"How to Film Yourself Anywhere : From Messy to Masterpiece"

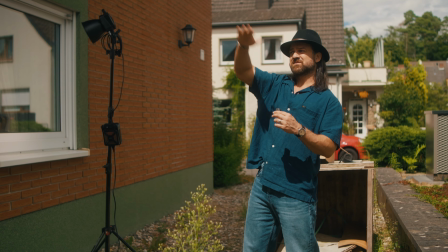249s
So you have the house kind of covering shadows, so we don't have direct sunlight coming in.
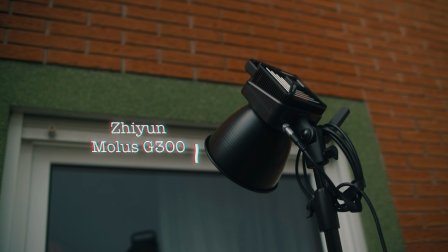254s
So I'm using the 2 lights from Zhiyun, the MOLUS G300 and the MOLUS B500, which is a little bit more powerful.
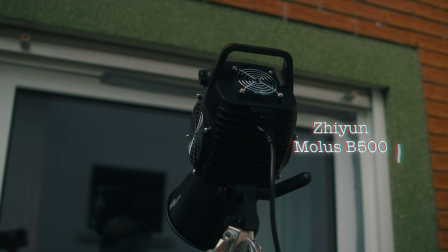262s
I put it on the first window so I get more beam coming in.
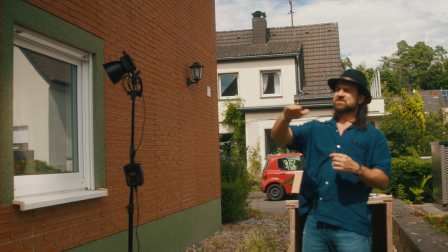266s
And I had to remove the curtains to get a less of a softer light coming in,
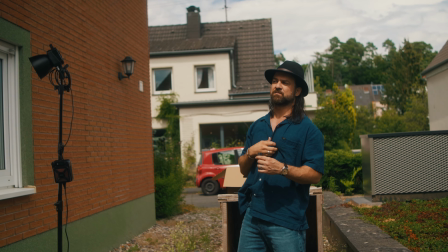271s
so I would be able to have some sort of a beam with the fog light inside.
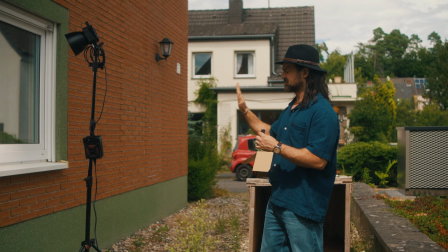276s
And this is at full power and the other one is in full power, and I try to keep the distance a little bit closer to the windows so I can get as much power as I can.
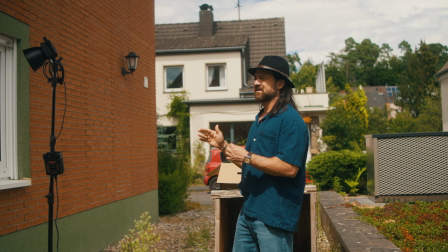285s
And that is the lighting that I have created for this first shot, all right?
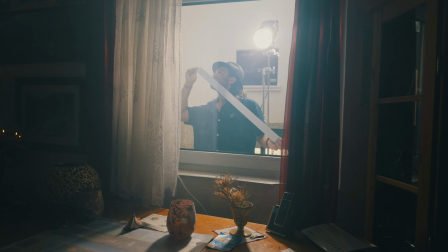290s
And then we had to tape the window because the fog was coming out, and that prevented it from happening.
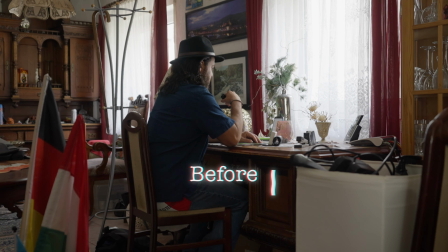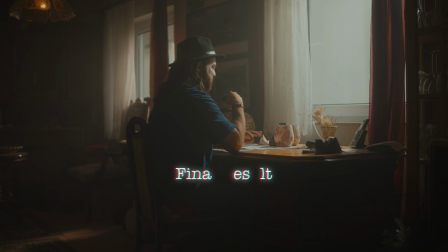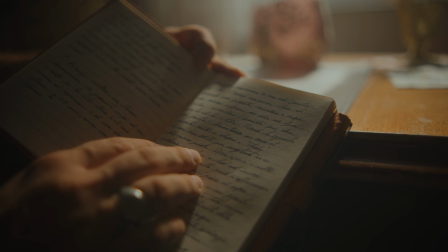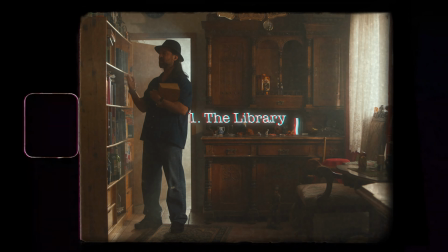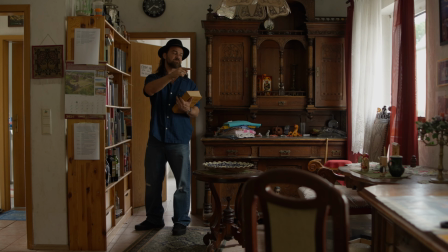324s
the first thing we're gonna do to turn this thing into a cinematic scene, we're gonna make the furniture look neat, we're gonna clean this place out a little bit, and then it comes lighting. We're gonna light this place beautifully to make it go from this to this.
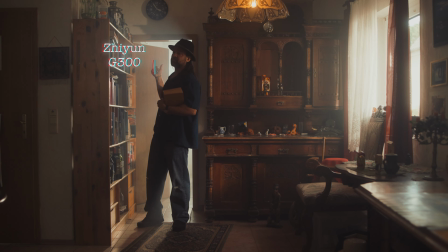336s
Let me explain to you how the lighting was set up, okay? So the G300 coming in as sunlight, lighting through behind me, we got the beautiful beam.
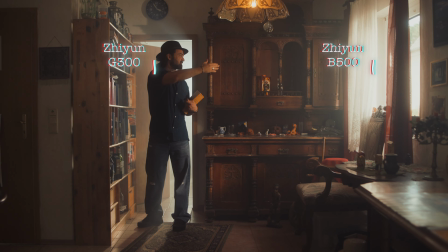344s
So we are using this as a motivated light, and I'm putting out the B300 outside to hit this furniture and me, so make it seem like that this lighting is lighting us, all right? These both lights are bicolors.
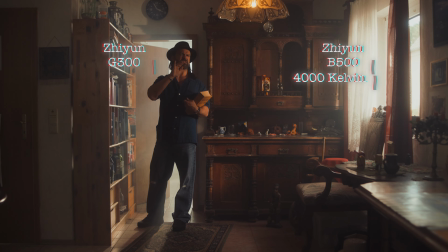355s
I've set the B300 to somewhere around 4,000 K, so it's a little bit warmer, matching it to the light of here.
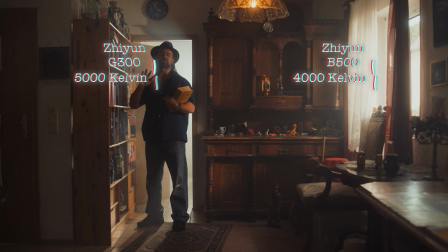363s
And the outside light is set to something around 5,000 K, so it matches the sunlight coming in, all right? All right, let's talk about the sponsor of this video, Zhiyun. They send these wonderful 2 lights out for me, and they wanted me to test them out. And the way I do this device test is I don't really feel comfortable sitting in a studio and talking about them because that's a little boring, right? I want to take whatever device they send me out in the field in a real situation and test it out, and that's exactly what we did here.
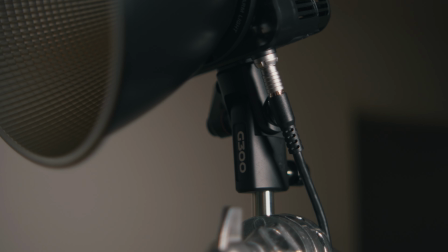389s
So let's get right to the point. We got the G300 right over here, powerful light, bicolor, 2700 Kelvin to 6500. You can control it from here, from this little cute box. You got the dim, you got the CCT to control the temperature, and this,
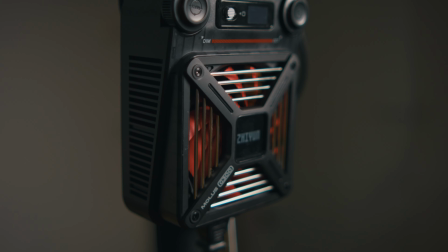406s
you can also control it via the app, via Bluetooth, and you can even boost this light up to 500 watts using the app. The only thing that you can't control with the app is that this thing's got about, I think, 14 effects. You can only do that here, not with the app. And right over here, we got a really powerful light, the B500, 500 watts.
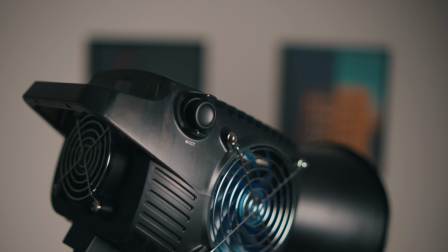425s
And over here, we got 2 knobs here, one to dim, one to control the temperature, same thing, 2700 Kelvin up to 6500. And the fan is actually not that loud. And I was running these things for about 2-3 hours, no problem at all, under the sun. Everything went pretty smooth. All in all, I'm super happy with these lights. I could use them in the studio, and I can also use them to create sunlight effects. Now let's get back to the video. Last setup, let's get right to it.
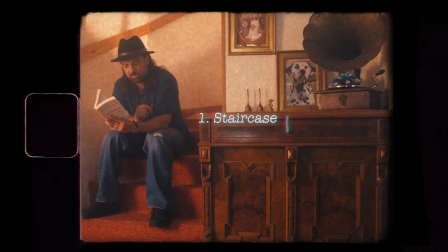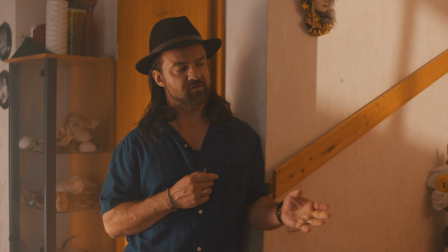461s
So I want to explain to you how the lighting went down here. Obviously, we had to make the place look a little bit more neat.
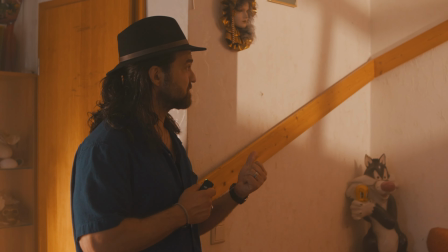467s
And I wanted to create this kind of light coming down the window, but there is no window there.
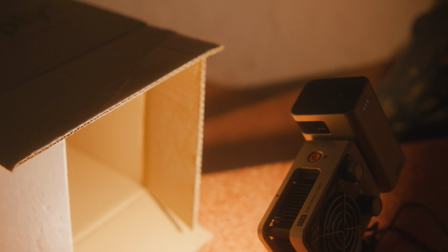471s
So we used the X60 RGB from Zhiyun, and I created this little small cardboard and I put it in front of it,
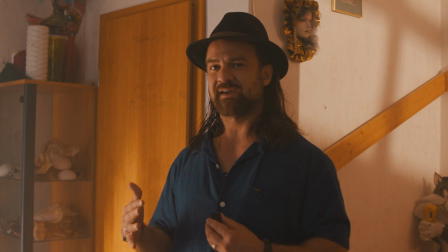478s
and it created this kind of window effect, which is kind of cool. So we have our daylight, and to give this place a little fill light, there was no motivated light that I could have used here,
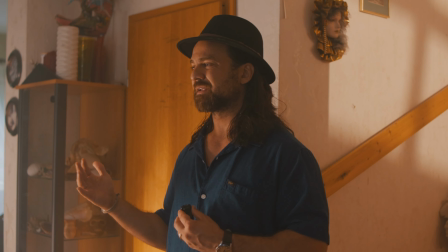487s
but I just made it feel like kind of a warm light from the ambient of the room is coming.
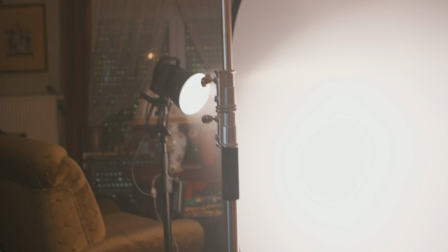492s
So what I did was I placed the G300 and I put the white flag in front of it to kind of make it more soft.